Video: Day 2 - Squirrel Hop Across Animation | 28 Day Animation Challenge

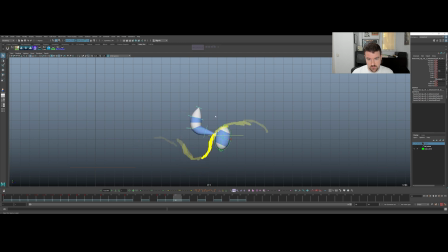53:41 And then takeoff. Not a lot of time between landing and takeoff, so gotta make sure you keep that tail down. Try to connect it to where it used to be.
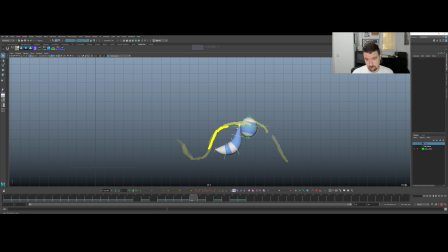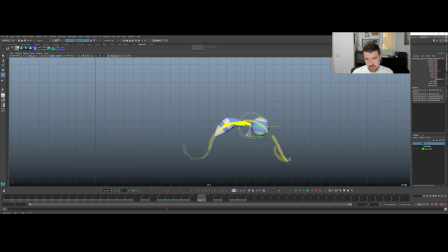54:15 And you can still see where we're just like our planning, we're getting this C shape at the top, C shape at the bottom, and we're getting the kind of the S curves here in the middle,
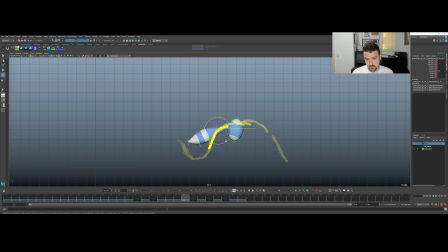54:27 right? Where it's the base of the tail is lifting up here to kind of curl like a C shape at the top, and then the bottom is curling backwards with the C shape at the bottom. So we're getting that S shape right in the middle.
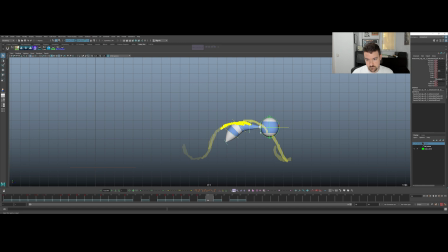54:50 Just thinking about overlap in terms of shapes and animating it that way just gives you such a fluid result for something like this
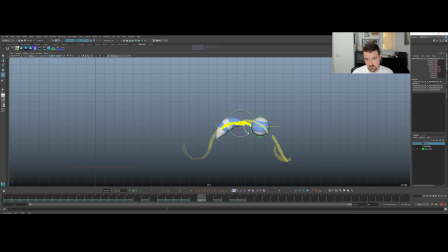55:07 that you wouldn't be able to get with offsetting. That's why a lot of people get destroyed by the ball and tail. I mean, there is also the skill of getting used to animating overlap with shapes, but that's what this is designed to help get you used to, get you set up to win.
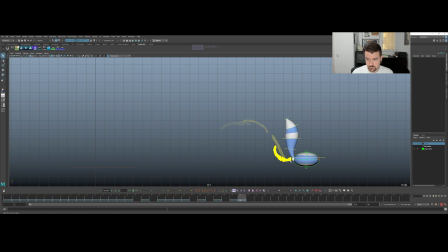Might be a little fast for the tail. Like,
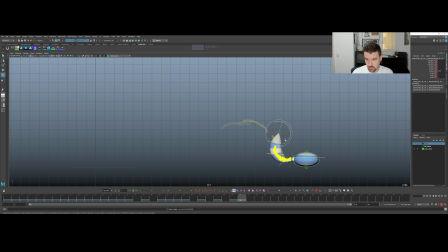you could also kind of translate the tail, the tip of the tail, in worst case scenario if you have to, right at the end.
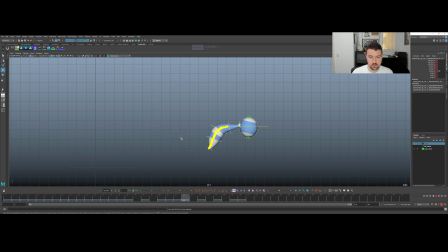55:56 So that should be okay. I think that'll be off camera, but we'll check. So pretty fluid through here. There's still rough bits. We're pretty close to where we need to be. Stuff just takes a little bit of time.
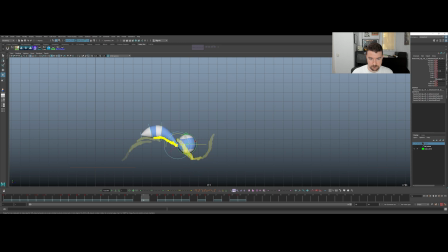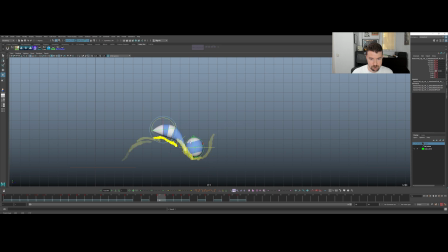This is too quick. That's a really big jump, and just in terms of shape over one frame.
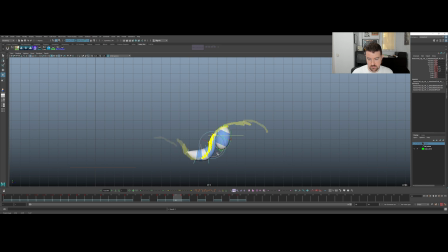56:44 So I just got to make sure I bring this back in line, and maybe don't flip it over so quickly here.
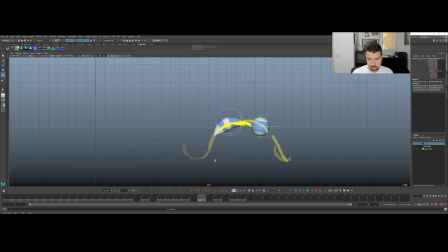Right. Okay, let's get this opening one sorted better.
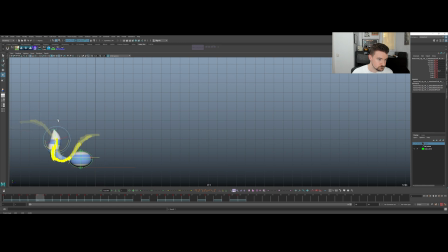Drag. If you need to, you could translate this.
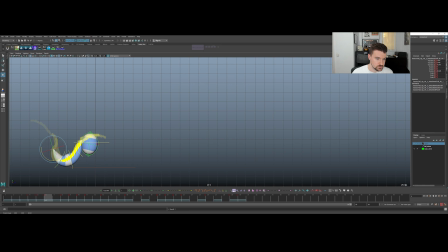57:37 Just make sure you're not really throwing off your arcs and your spacing, because it can easily do that, right?